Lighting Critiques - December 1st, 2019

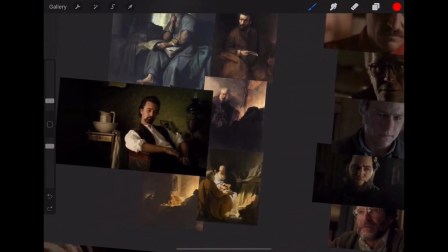4:14 Yeah, these are some really strong examples. And the one thing I was looking at with yours, there was a couple things.
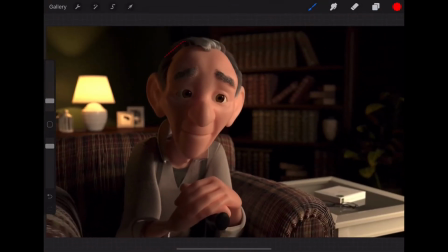4:23 Other than the subsurface scattering, I think we can do more to get some specular highlights in the hair up there. I also think like the light that's hitting the side of him here doesn't feel like it's coming from this. It feels like it's coming more from like off screen left this way.
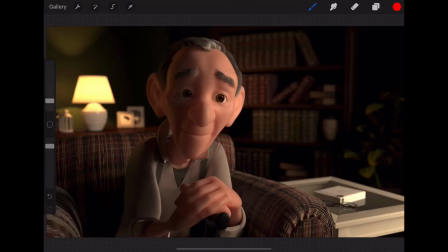4:40 So I would almost treat this more as like a rim around him and then just like maybe keep this light as is, but tone it down maybe 50% and then put a slightly stronger rim from this light source on him.
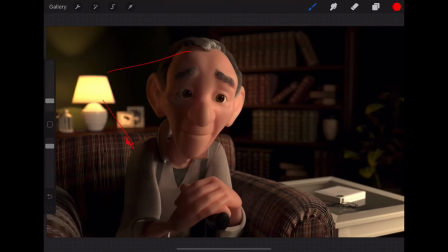4:56 And I guess only make it like as if it's passing over. So only make it like from here up. Don't make it down there. Um, And then, so this is kind of a big window light coming in this way.
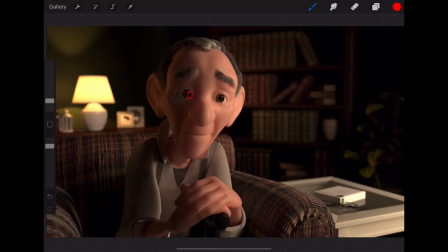5:11 I would make these eye dings not that big, but like I would make these eye dings a little bigger to reflect like a window light coming in. And then additionally, I get what you're doing by creating the vignette here, but it feels a little odd that there's a bunch of window light here and here,
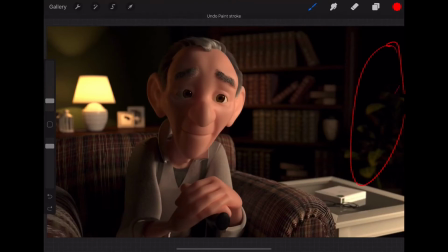5:31 but we're not seeing any of it back in there. Like I would just hint a little bit at the window in this region, just a touch, like a third of the value there, just like a little bit, so it feels like this room's kind of happening together because it feels like the chairs and him are separated.
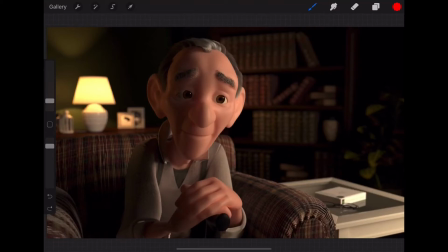5:49 Because like if you look at the structure of the room, there's a wall that goes here, there's a wall that goes here. Theoretically, it then goes in front of him here, and that's where the window light is, and like that would hit some of this area here. Sorry, that's a terrible diagram, but you get my idea.
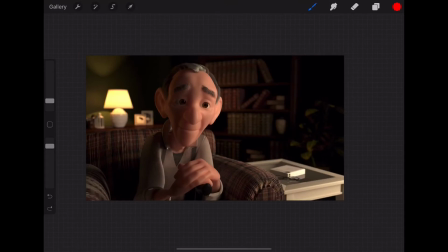6:05 Um, and then I would just watch out for some of these like super blacks in here. And then I would add a little bit of lift the value of that shader on his cane just a little bit because it's getting lost.
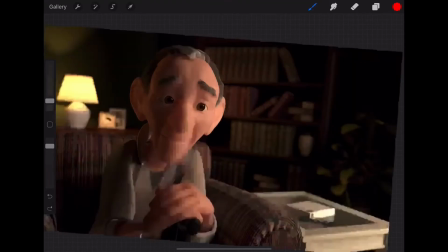6:17 But all in all, I think this is working really well. And then the other thing, and again, this will come with when you increase the um,
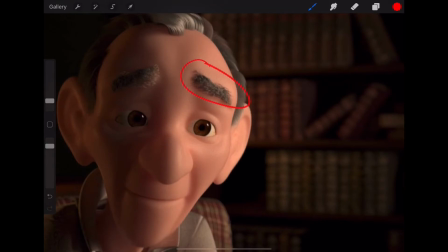6:27 scale, is that it just looks like the hair is just kind of sticking in. There's like really not a lot of shadow contact there.
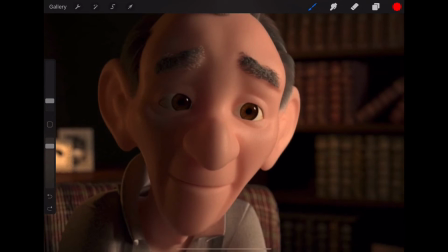6:32 So watch out for that. And then in the eyes, just make sure you're getting like an ambient occlusion or something just to kind of create
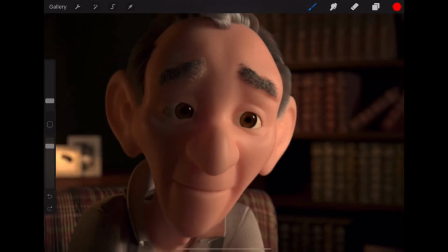6:41 a little bit of a contact shadow between the eyeball and the eye itself to kind of set it back in space a little bit.
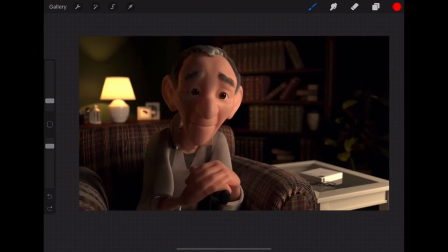6:46 But yeah, overall, I think this is looking really good. Just and also watch out for that little bright spot on that book. Just tone that down. But overall, this is structuring out really, really well, and I think you're going on the right path.
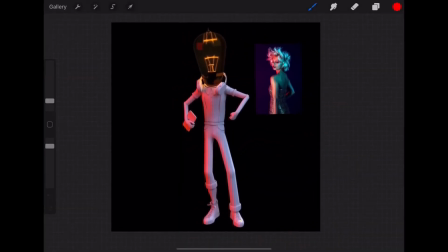6:56 Abhishek, I will take a look at this one. Really cool reference. It's so funny.
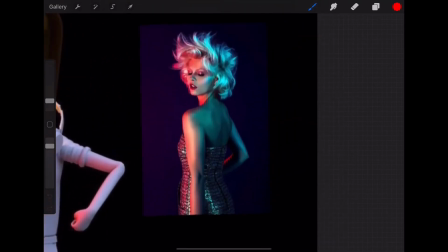7:02 Like this is such a common color scheme right now, and I really like it. Like the blue pink color scheme. We had another example. It was of Hugh Jackman with pretty much the exact same lighting setup, where it's very stagey because there's two just like there's one light coming this way, one light coming this way.
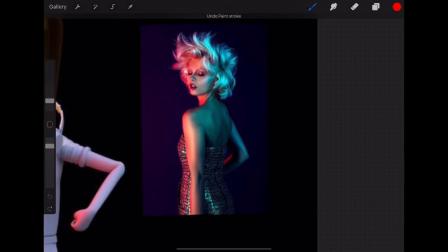7:19 They're neither key nor fill. They're both like equally powerful, but just like casting so much light.
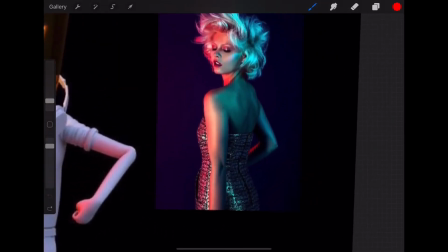7:25 And the one thing I want to look at, I was looking at this reference,
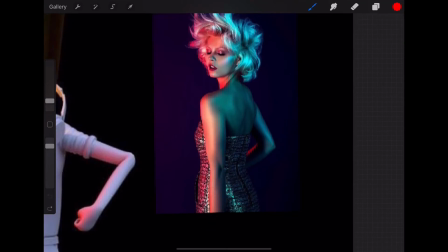7:27 is like check out like that specky where the two areas meet right down her arm because this part of the hair is mostly getting blue. This part of the hair is mostly getting the warmer red pink.
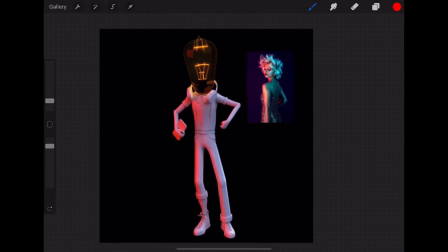7:37 Um, and like, but that's the one area where they kind of come together a little bit and make some white light with some specular highlight. Now, yours, I'm seeing much more of the pink than I am of the blue, and I would work to get a similar balance where the blue is almost,
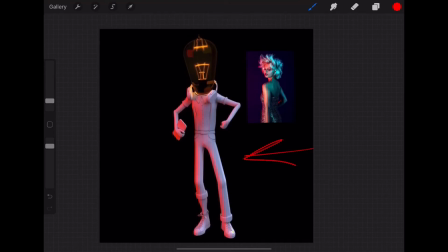7:54 it's like 50-50, where it's like 50% light coming in this way, 50%, same intensity of light coming in this way. The orange of the bulb complicates it a little bit, so
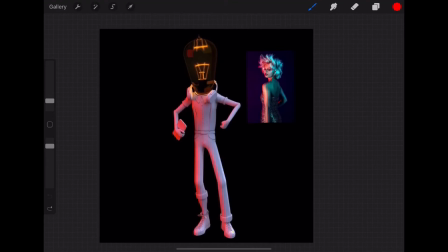8:08 I would either consider making that one of the two colors or just neutralizing it and making it almost white.